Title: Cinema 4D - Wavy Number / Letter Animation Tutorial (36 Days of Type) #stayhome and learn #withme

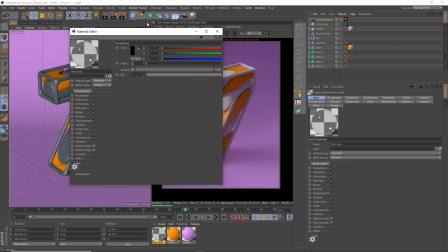14:34 jelly and then the roughness we're going to do 0.1 so just adding a bit of roughness to it and that gives it that kind of jelly look to it then under medium we're going to add a scattering medium then under there we change absorption to an RGB spectrum so this is basically
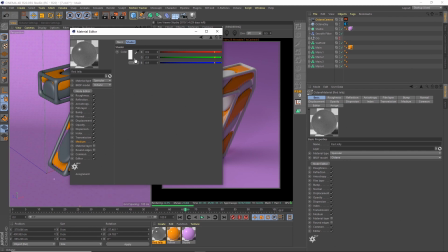14:54 we can set the color of the absorption on there so for this one we're going to change this to under HSVC again oh sorry HSV again we'll change this to 29 195 so we're kind of using a similar orange color but when it comes out through the
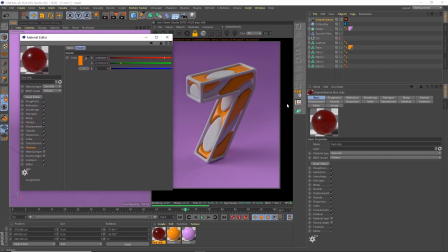15:12 scattering medium it kind of comes out as this red so let's drag that onto a couple of these I want to offset them so on a red and a red then a yellow and a yellow and you see that's super dark at the moment and that's because under the medium you can change
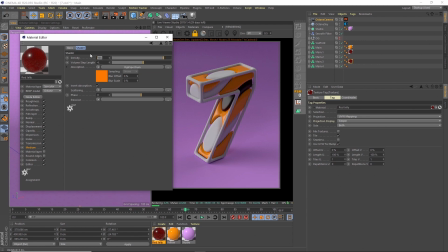15:27 this density at the minute it's very dense so it's very fixed the light doesn't get through it so we're going to change this down to something like 10 see now you can see that that light is actually creeping in you can get even light if you went down to 1 see it's practically clear let's go to 10
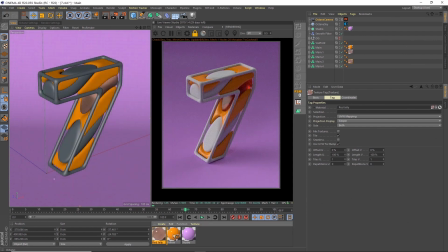15:45 and then I'm going to duplicate that and we'll call this one yellow
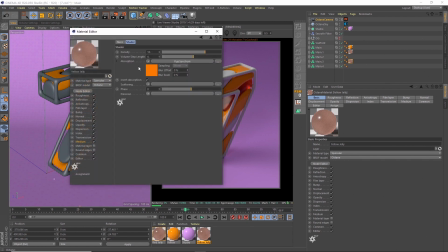15:55 jelly same settings on this one but in the scattering medium we're going to change this color of the HSV so we're going to change this to 47 by 73 by 95 okay we'll leave that as is okay so now we've see
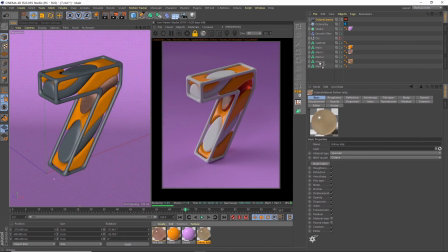16:11 we've got this yellow tint so we'll drag that on to the other two so now see we've got the yellow and the red now we haven't got any lights in here at the moment so we're going to add in some lights and then change
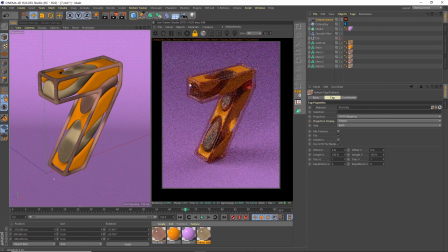16:23 those camera settings actually we'll make the scaffold shape on the outside that yellow that red jelly sort of material as well so the thinner the object the more light can pass through with these scattering mediums so these denser objects are a lot darker now we've
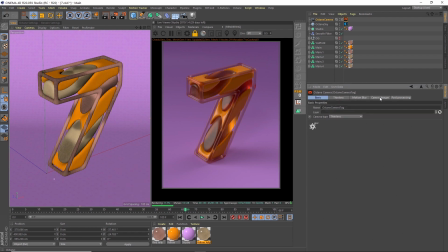16:39 done that let's um go to the camera we're going to adjust a couple of these settings under the camera imager let's turn that on and what i did to get the setting that you can see in the final render is actually up up the exposure and the gamma so for this i updated
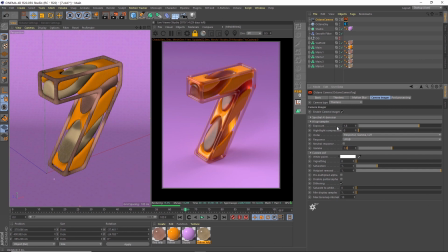16:55 the exposure to something like 1.8 and the gamma to 1.5 see now we're getting in these nice bright colors.
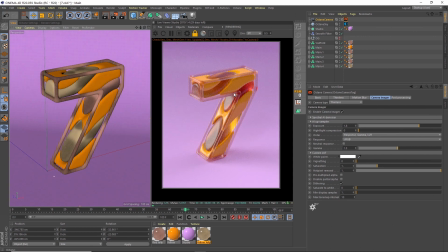17:04 So there's our view. Now you could add some roughness onto the yellow, I guess, and you can see in other tutorials where I do that. We could add a couple of lights in. Let's make sure we've not got anything selected.
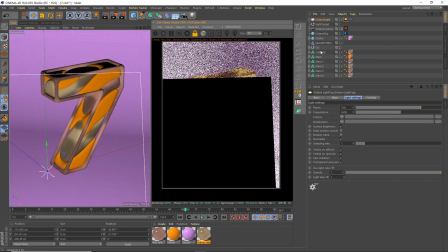17:15 Then go to Objects, Lights, and we're gonna create an Octane Targeted Area Light, which creates this target that the light points at.
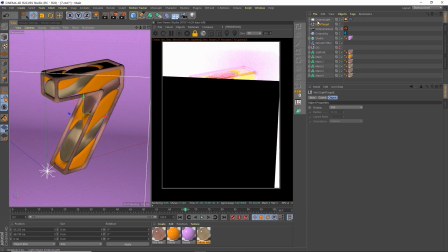17:22 So we'll just have that in the center, and then we can move our Octane Light around.
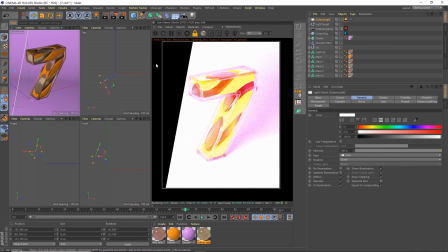17:28 So it'd be easier if we go to another view. and then maybe we'll put a light over here.
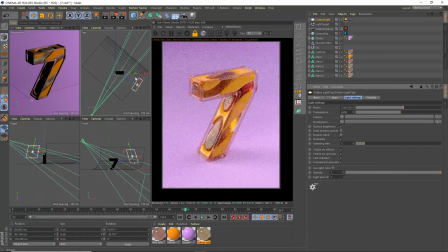17:36 We'll just turn this right down. Just pick up a little bit.
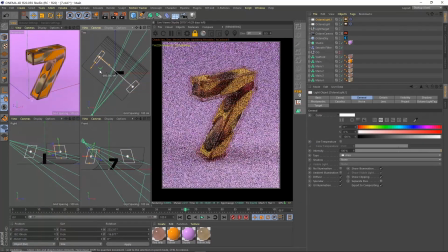17:43 I like to have a light on the left and on the right. Maybe a little bit behind.
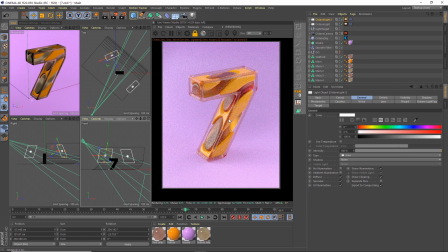17:49 If it's a bit behind, it can kind of pick up the light on the edge. So there you go. So I think that's probably something I'm now happy with, and now I could probably set that to render out.